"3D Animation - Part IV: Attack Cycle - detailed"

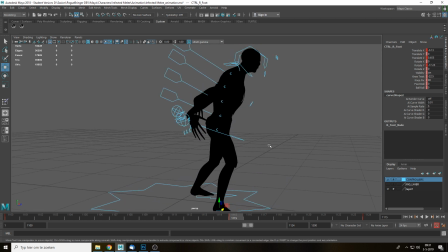12:25 So I think about hitting the player with the
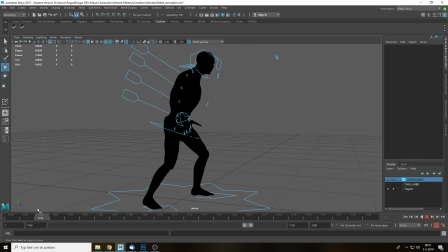12:33 left hand, or no, I should just do the right hand.
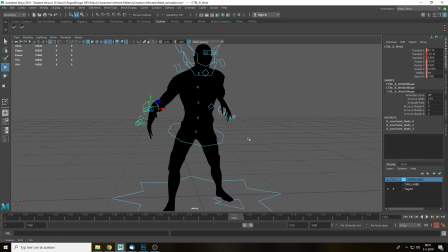12:38 Again, 115, and then this should actually be close, so it actually hits the player in the
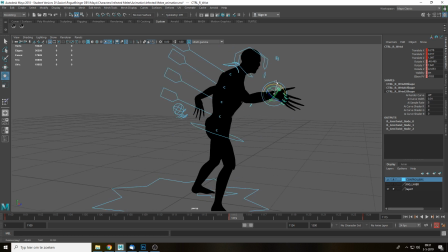12:43 I wouldn't say face, but in the extremities or the actual body or somewhere. Pull it in as well. So you get this clawing effect here. And the elbow should be up.
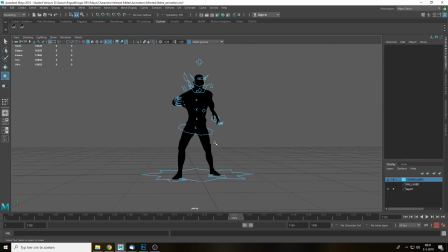12:58 Right now you can see, right, when I'm looking forward here, you can't see the actual hand, which means that it's very difficult to read the actual pose of the character.
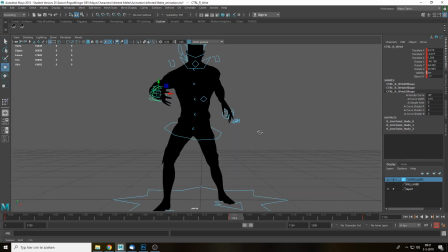13:05 I need to change it a little bit. I can actually read it a little bit better. Maybe even higher.
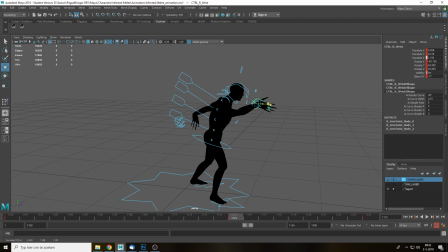13:12 I don't know how high, but no, that looks weird.
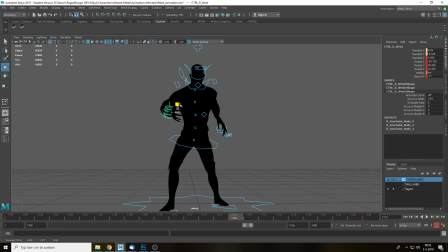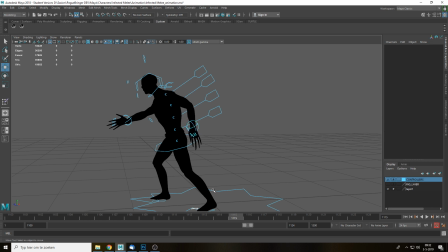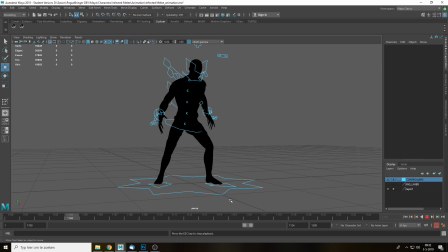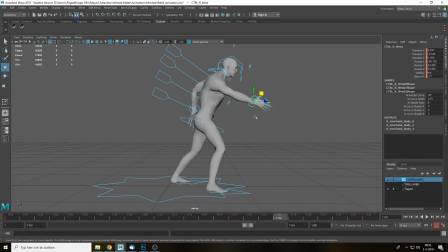13:35 Doesn't look strong, right? So let's turn off lighting for a second here so we can see what's actually doing. Yeah, this does not look strong at all. It just looks like he's shaking your hand. I don't want that, so let's see if we can do something else here.
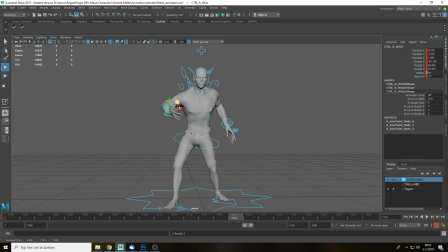This is difficult though, which is why doing melee attacks is always challenging. You need to find the pose that actually looks dangerous. In this case, maybe if we do it like more like this.
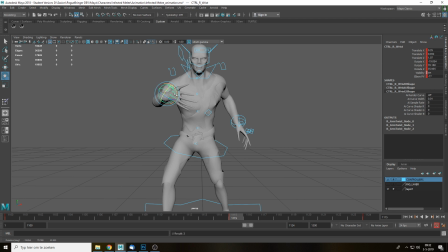14:08 Oh god, yeah. The wrist is really fucked up. I'm just gonna, yeah.
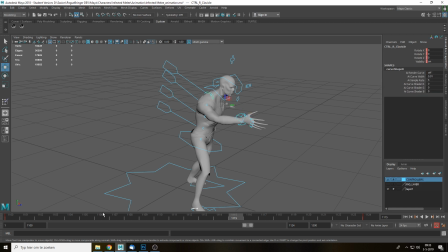14:21 Maybe extend it a little further. Of course, we also need to extend the actual clavicle here as well.
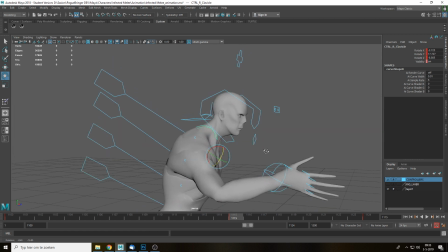14:28 So move it forward, move it up. That also gives us a little bit more space here on to actually extend the arm a little bit further.
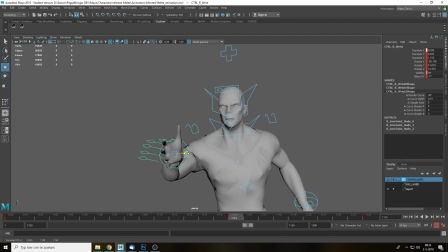14:37 You move a little bit to the right, to the middle.
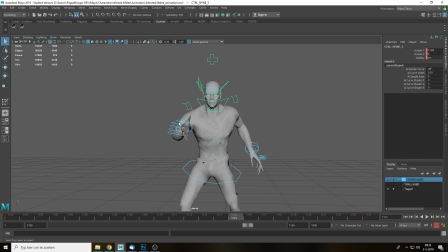14:47 Of course, it also means we need to rotate this as well even further. So you kind of want to have that there's actual weight behind the attack. So I'm gonna do this. Then I'm gonna rotate the twist here even further. It also gives us more space again to actually extend the arm.
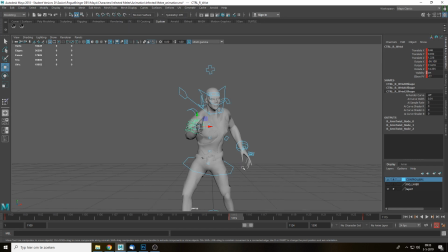15:05 So I'm gonna do that in a little bit. course, the head should still be looking forward though, and then of course I'm gonna rotate this one here as well. So you have extra rotation here, so I'm gonna fix this one a little bit.
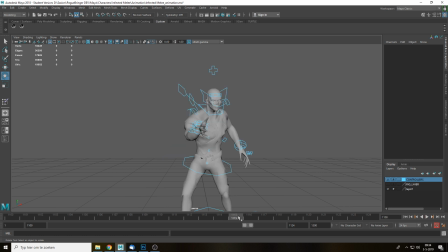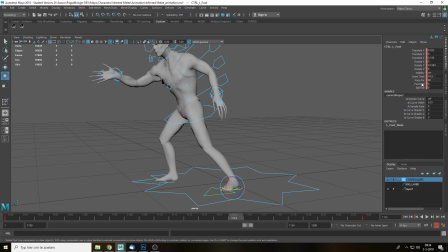15:26 He should be on his toes here, so I'm gonna add foot roll. Maybe this one here as well, actually, that would be kind of cool. No, it just makes him look weak. So the weight should also be a little bit more on this foot here.
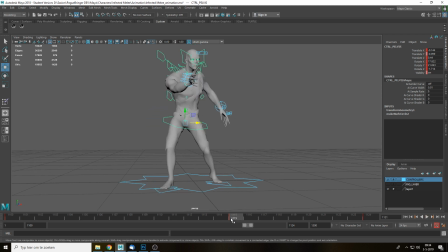15:46 No, that looks weird. I'm gonna move it back.
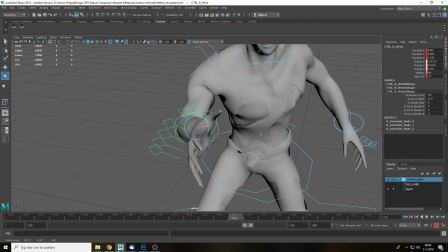15:57 Again, it's just finding a dangerous pose. It's the challenge.
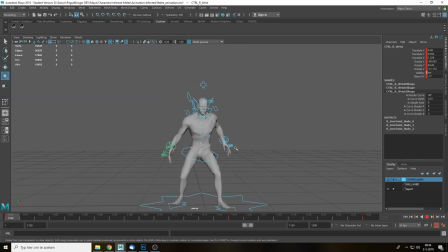We'll rotate this foot here on. Oh, this one.
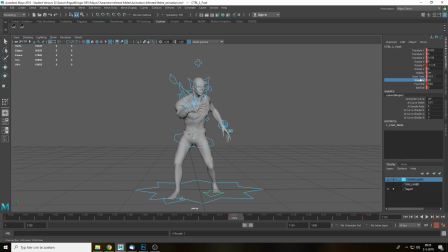That's too much. That looks a little bit better, right?